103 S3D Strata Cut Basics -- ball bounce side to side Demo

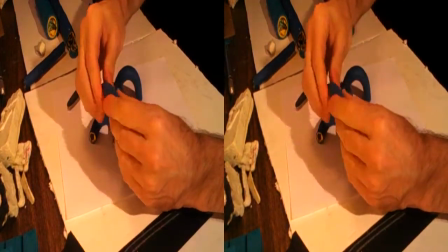I have to actually take every planned
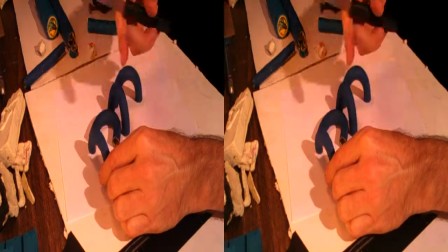sideways shape and put a little bit of an oblong into it.
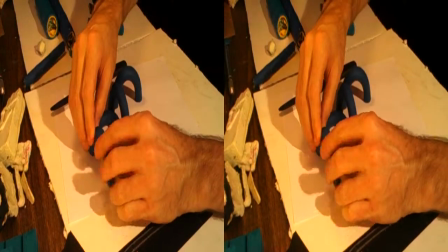So that's what it looks like from below, but when it's cut on an angle it will come out more circular.
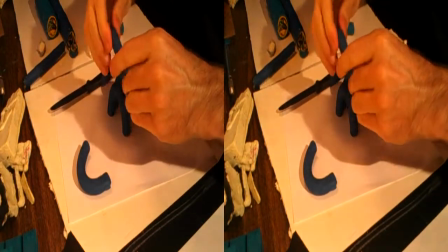So each one of these pieces that is the ball bouncing back and forth needs a little bit of that work done to it.
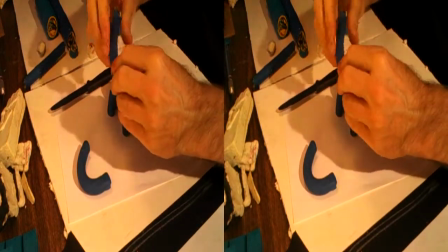It's important not to just flatten the side, but to actually work it on three different angles,
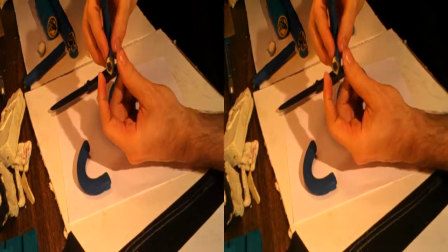you know, to actually do the side like that and then to pinch it just a little bit on both sides.
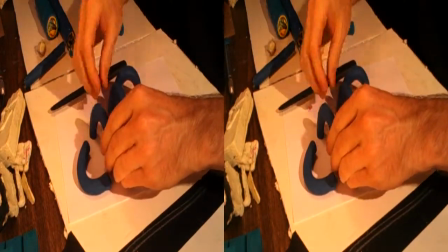So it's a more accurate resulting ball or circle.
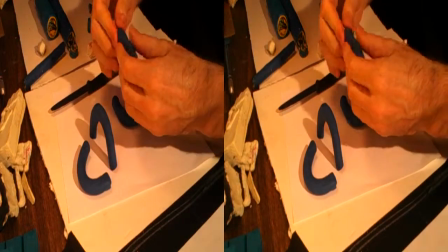You always have to think through the ultimate result of what you're trying to do and sort of reverse engineer it back into motion over time.
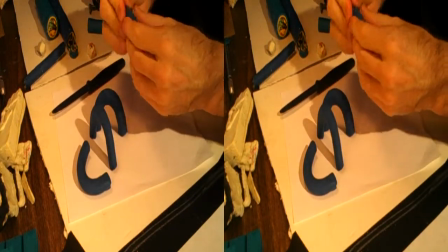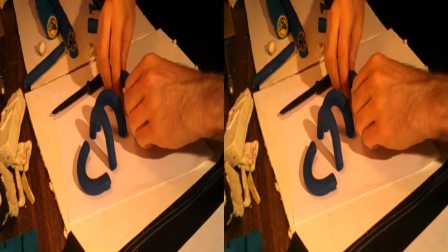So that's four pieces to help the ball go back and forth.
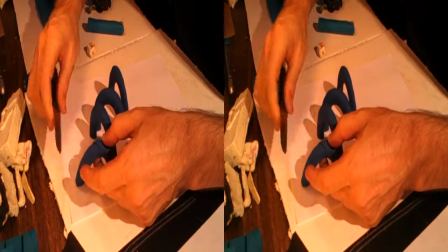We'll go ahead and cut one just to see kind of what it does. So that's a pretty good pre distorted circle.
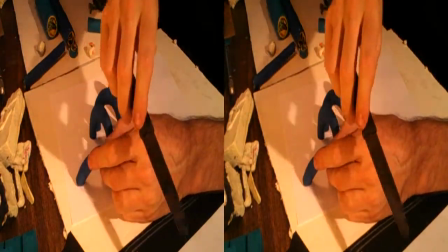Not perfect, but good enough to get the exercise across. Now, just like in the straight bouncing ball example, this back and forth example,
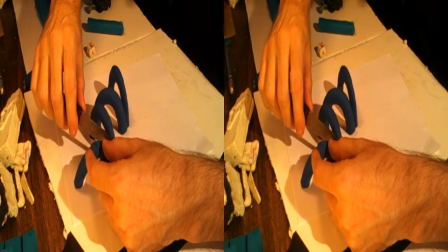I'm going to have to cut where it lands and
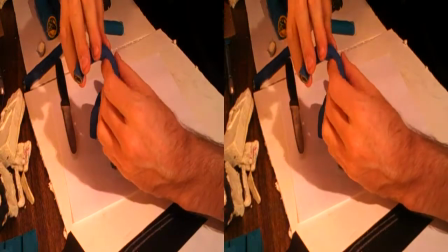I have to deal with where it lands by pinching this shape this way now.
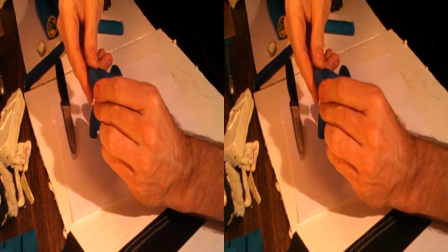So it's actually distorted in two directions
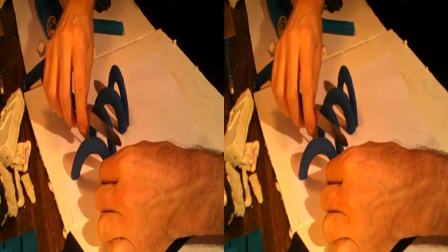as it's coming down. Think that through.
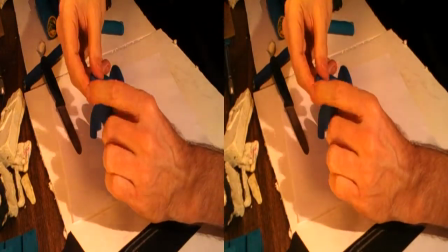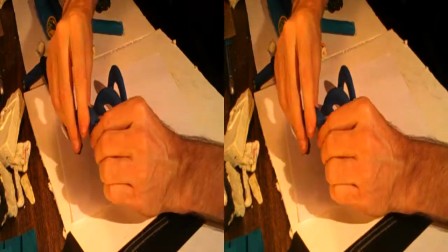It has to be distorted this way.
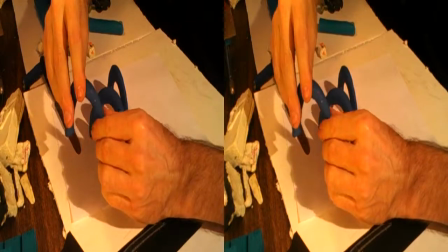And oh yes, a little bit this way. So it's not a pure, it's not a contradiction.
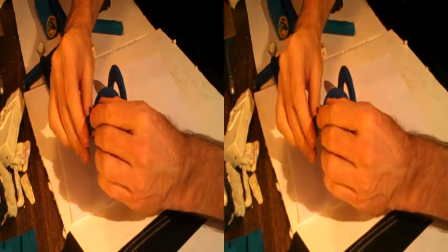It's more of a little bit of extra angular momentum.
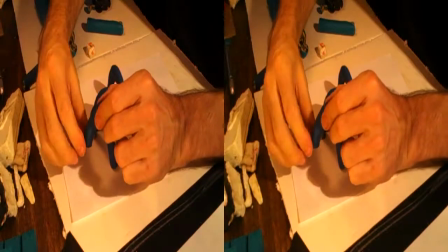So I'm pressing it in this direction, which actually puts it at an angle.
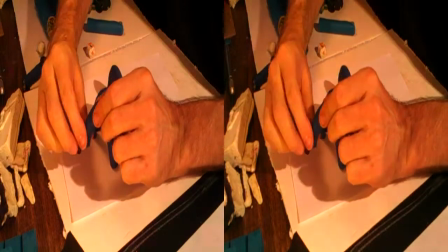It's not actually 90 degrees pressing back, it's actually at an angle to the
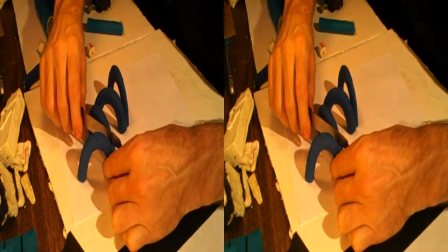and that will give right now this is going to be a bit a
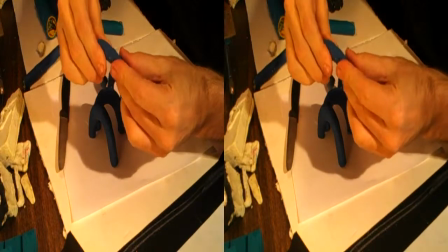bit I'm going to straighten it out
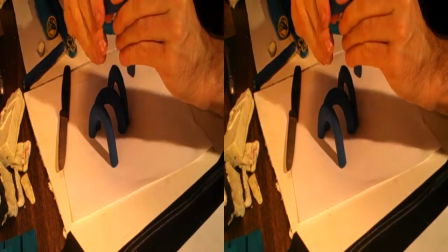so it's again more like the St. Louis arch there.
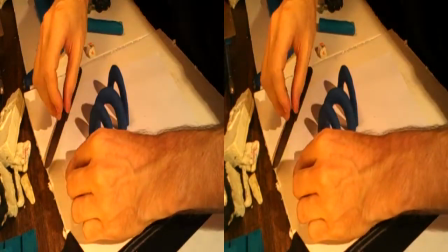Okay that's about as best as I could hope. Once I get that I'm going to have to cut this piece off.
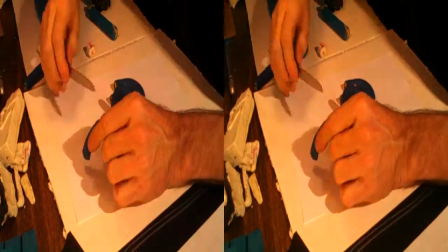It's not, again, a perfect example.
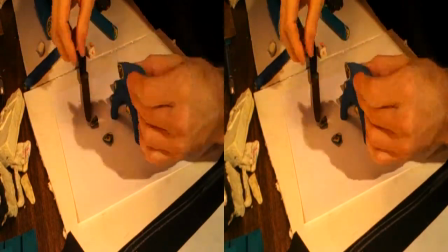You can see it's basically the ball leaving the ground.
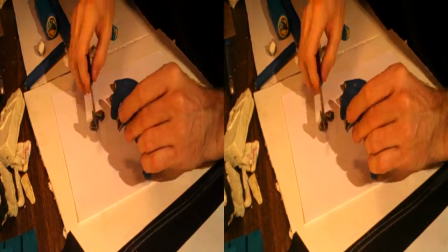Here, let me cut it a little tighter. This will be a little easier to see.
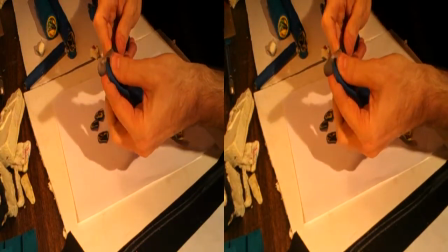What I'm trying to do is get the curve of the back side of the ball back into it so you can kind of see that it's...
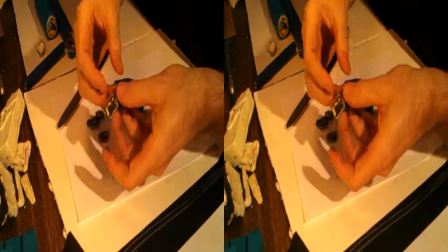Now I'm going to leave the slightly oblong shape in it
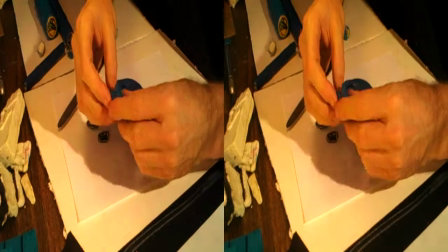because that's a little bit of what animation often does when there's motion.
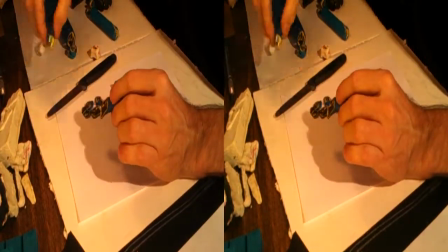Why not let a little bit of the motion go toward the direction where it's headed, upwards?
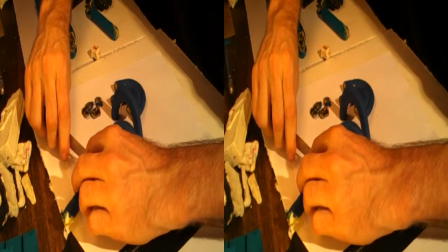The issue will be trying to get a static ball to go into that shape.
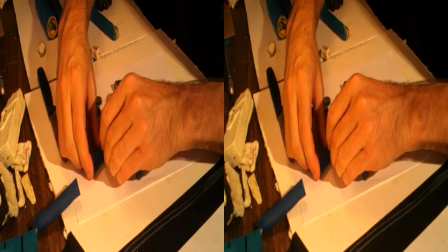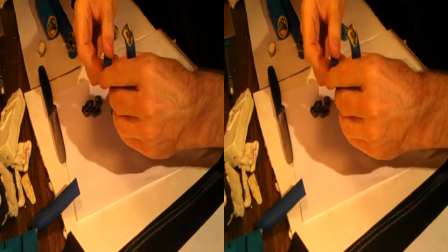And this joint is going to be a little funky. I would like to have done better, but you get the idea.
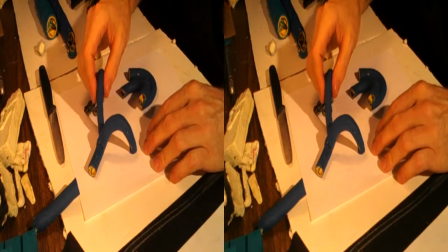Okay, so ball at rest, ball moving left to right, screen left to right, your view.
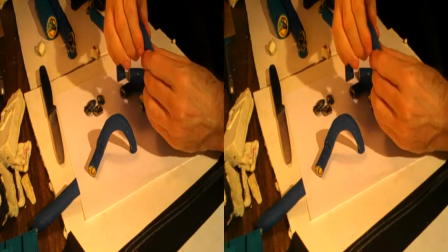I'm going to go ahead and pre-distort this,
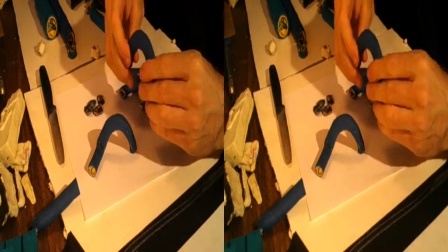oops, wrong way, this way and this way.
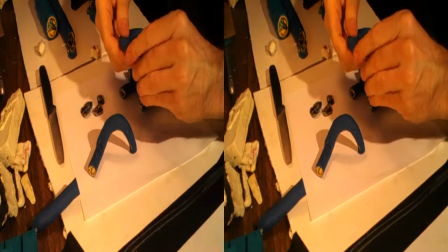Straighten it out a little bit, cut
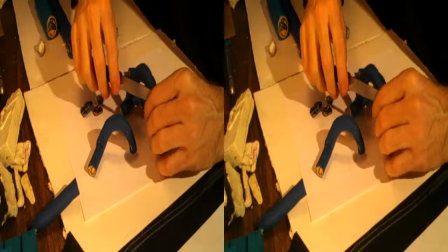it off. I think it's going to want to cut like that.
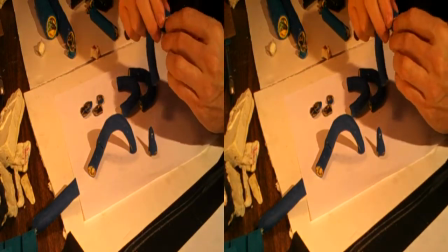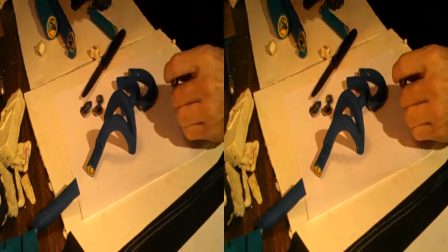Now, if I wanted to play with the animation to make a more of a traditional stretch and squash ball,
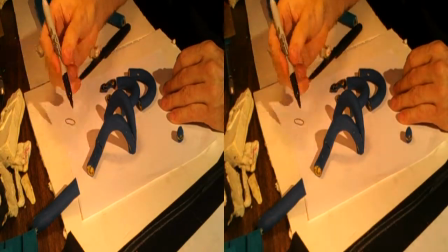the ball would be a little flatter on the bottom and then it would bounce back up and
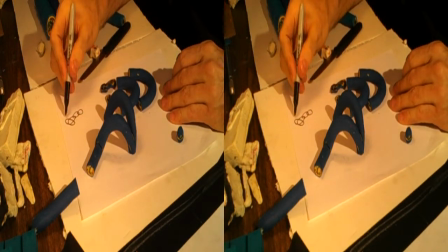then it would retain its shape as it went down into the ground,
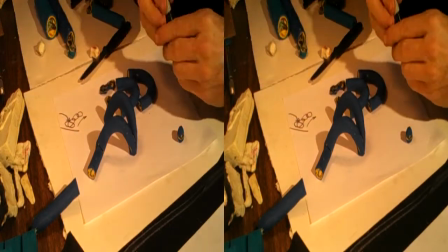hit the ground and then bounced around. I haven't done that here. You can, of course, do it.
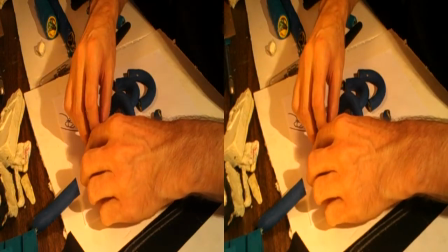You would have to take probably this
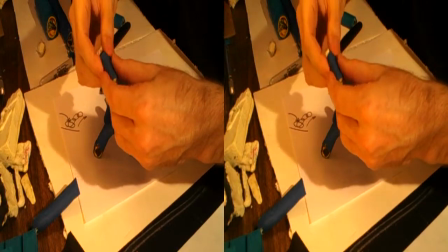piece and push
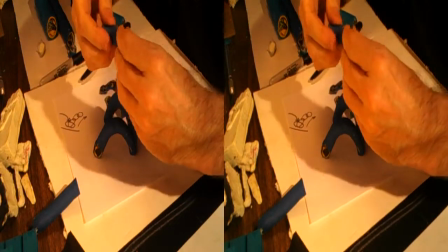a little anticipation into it like it's about to lift off.
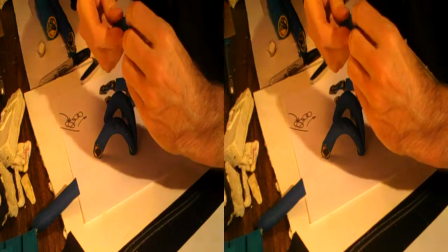and then it distorts out.
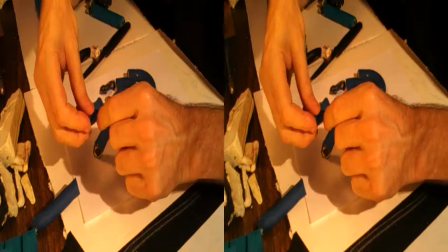So this is a kind of idea where I've fattened the two sides of it,
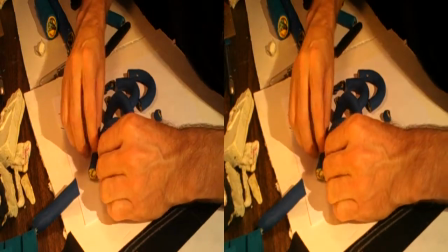made it go down a little bit as a way before it begins to lift off.
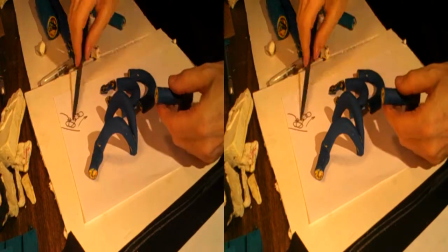I would need to put an in-between here. Let's go ahead and try to do this bouncy thing this way. so it's a little more springy.
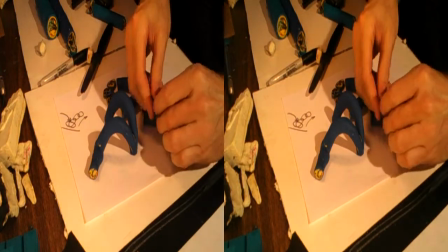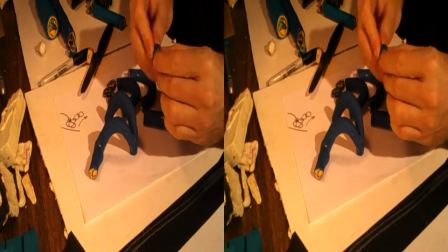This in-between is a very short shape that
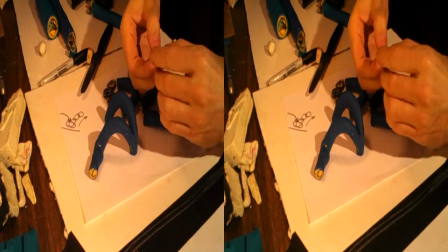is trying to be fat in the middle but skinny on both sides.
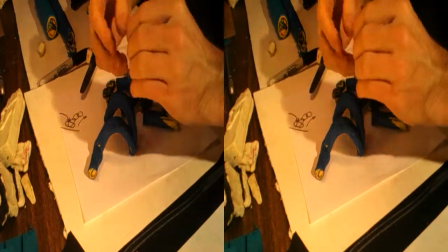I don't know if you can tell what I'm trying to make there.
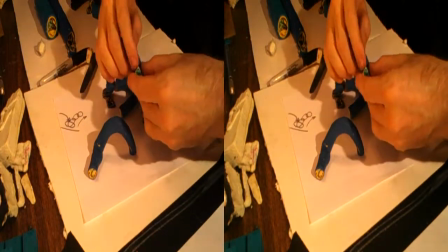It's a fat squat shape leading into this oval, this higher oval shape.
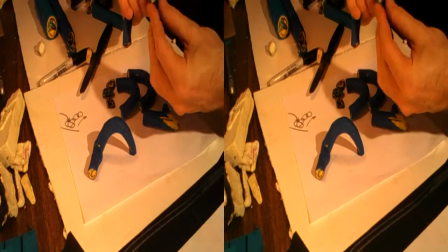So it's high oval here to match that, but then it's fat and squat in the middle to make this more bounced idea for the ball.
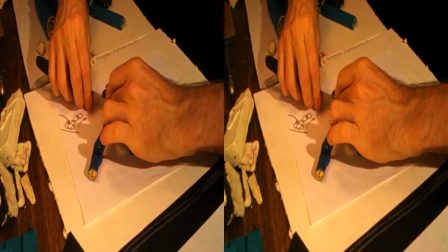I'm going to go ahead and cut off this piece.
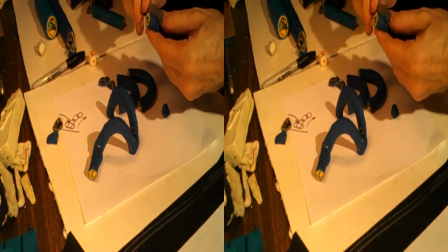All of these things are going to have to get a little bit of glue back on the backside. Okay.
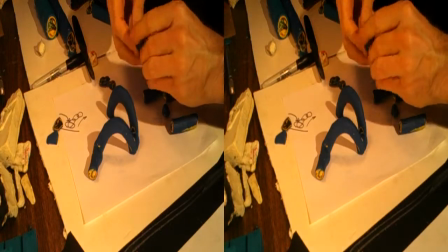Here's another joint being made that mimics the ball
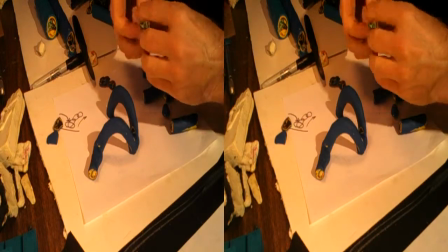getting thicker at the at the middle and getting thinner as it bounces up.
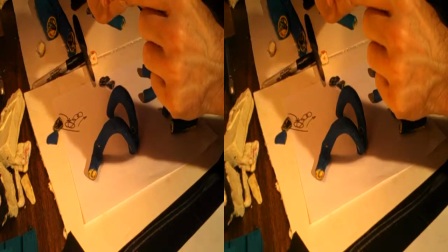I would probably spend a little more time on that but you can see it gets thick in the middle and then it becomes oblong on both sides.
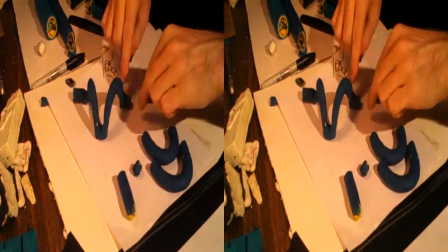So that's going to glue, let me show it to you this way, It's going to glue into this joint.
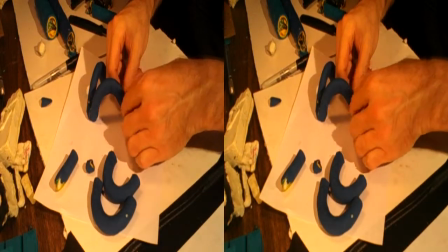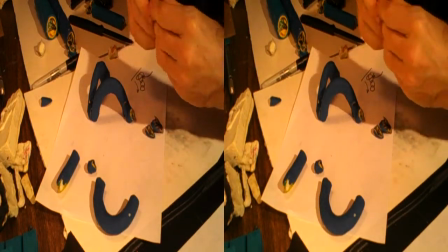This piece needs a little bit of work, a little bit of straightening with the motion.
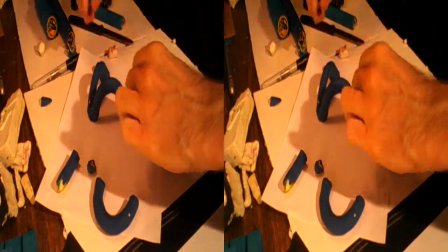A little bit of tapering so it's anticipating the direction.
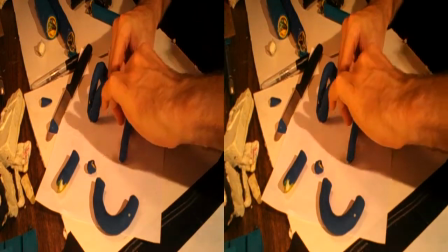That's what the result is. It glues into this little bounce moment.
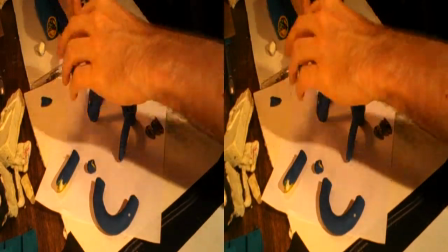It comes back
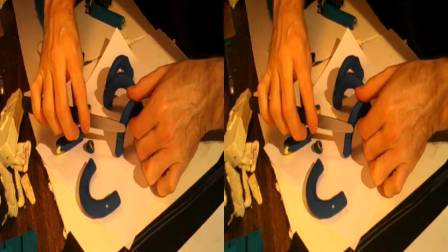I'm going to cut this part off.
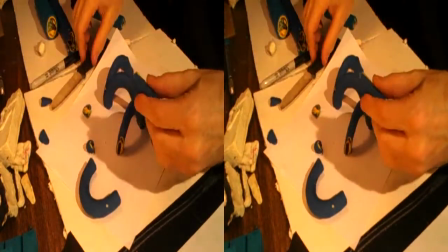It's pretty steep, unfortunately, but I'll keep working with it.
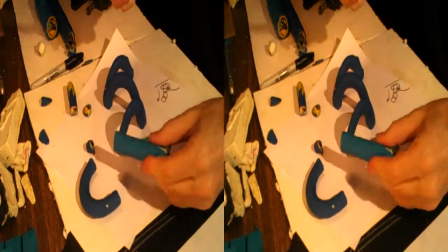Let me use this piece. No, it's a different color blue.